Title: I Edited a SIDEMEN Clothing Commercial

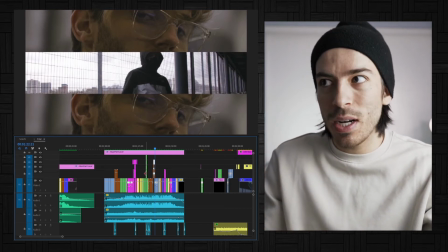(4:05)
And then once we had everything in place and everything was cut to the music, that's where I decided to kind of boost up certain parts. Again, when I had checked out some of the previous editing contests, I noticed that a lot of the winners or a lot of the people that did really well were clean edits, but also added a little bit of stylized editing as well. They didn't overdo it, but just enough to show that they understand how to do it and not to oversaturate it.
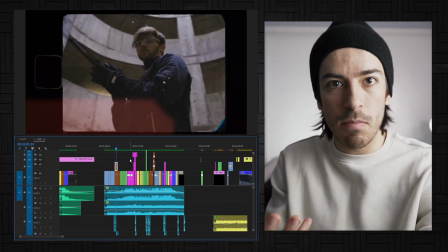(4:27)
So what I thought that would work really well with the footage, the style of the music, was some old film grain and kind of like glitchy effects.
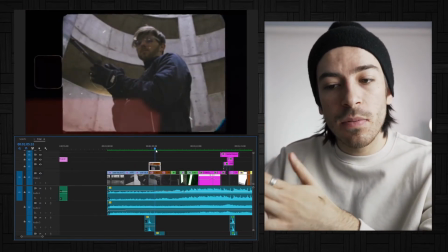(4:33)
So I decided to add a little bit here and there, add some film burns, some sound effects to really make them pop. top.
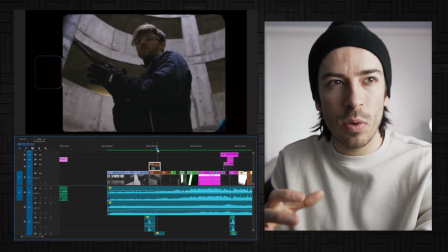(4:39)
I had seen some attempts try these edits, but without those sound effects, it fell flat.
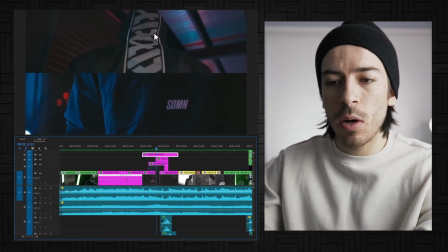(4:44)
That also involved doing some split screen stuff, which I thought worked really well on some of the inserts of the clothing.
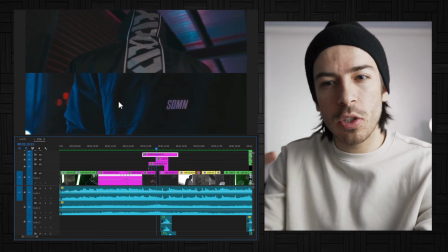(4:49)
I didn't want to waste a full frame just to show like the insert of a jacket,
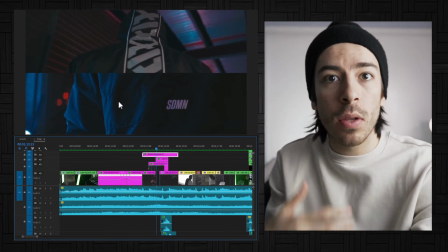(4:53)
so splicing that screen to show both saves time and it allows you to fit more in.
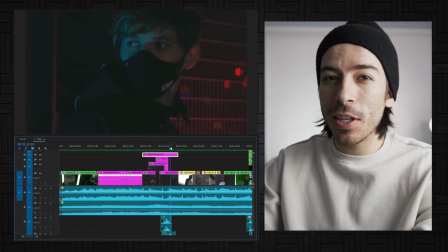(4:59)
And then, as I said, that glitch effect, which I got really good at doing from my previous short film.
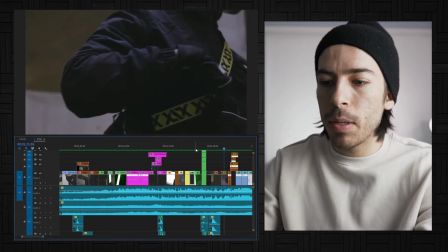(5:04)
Back to that film stock again with those sound effects that really make it pop. Some simple yet stylized masked transitions.
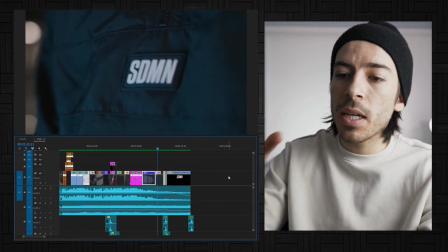(5:11)
You know, just a little bit sprinkled here and there goes a long way. And then coming into the ending here, I had that glitch logo finish right there already.
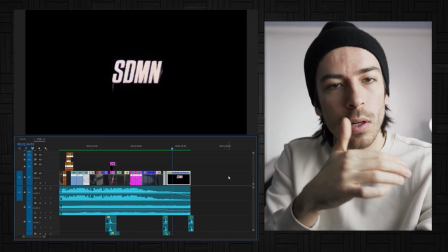(5:19)
So if I just did the glitch at the end, I didn't feel like it would work as well. So I had to put it earlier on, you know, those setups and payoffs that make storytelling cohesive. So once I was happy with all that, all my editing worked, all my sound effects worked, it was time to color grade it. And again, I saw so many people forget to color grade their footage, and it takes you out of it immediately.
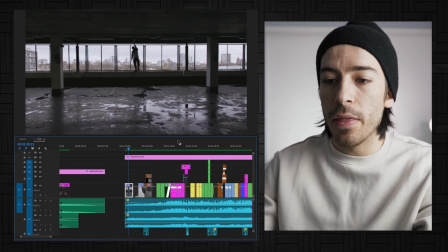(5:39)
Like, just look at the before and after on a shot like this. That is with a LUT color graded, and that right there is without a LUT.
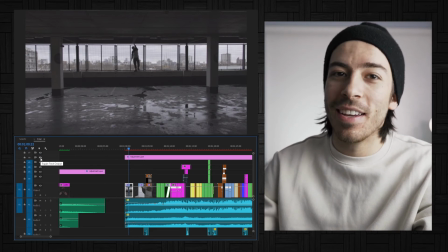(5:46)
Like, it's night and day. And that's pretty much how I edited this thing. The editing contest is probably over by the time you guys are seeing this, but tips that I would give for future editing contests for really anything would be to take your time, really look at the footage, because you never shot the footage. So take your time to scrub through it, organize it to set yourself up for success. Next is remember, story is always king, and try and keep it as concise as you can. Just because something says 30 to 60 seconds, if you think a 40 to 30 second edit is cleaner and a lot more to the point than a 60-second edit, do that. Sound is so important. In case you didn't get that, sound is very important, guys. Don't forget it. And finally, a good color grade can go a long way, so take your time with it. But that is all for today. I'm crossing my fingers, hoping that I do well on the contest. If I do, if I win a prize or anything, I will be sure to keep you guys updated. If you've liked what you've seen, click that subscribe button to see more content like this. Follow all of my socials, they'll be linked in the description. And until next time, I'm Marco Pereira. Ciao for now.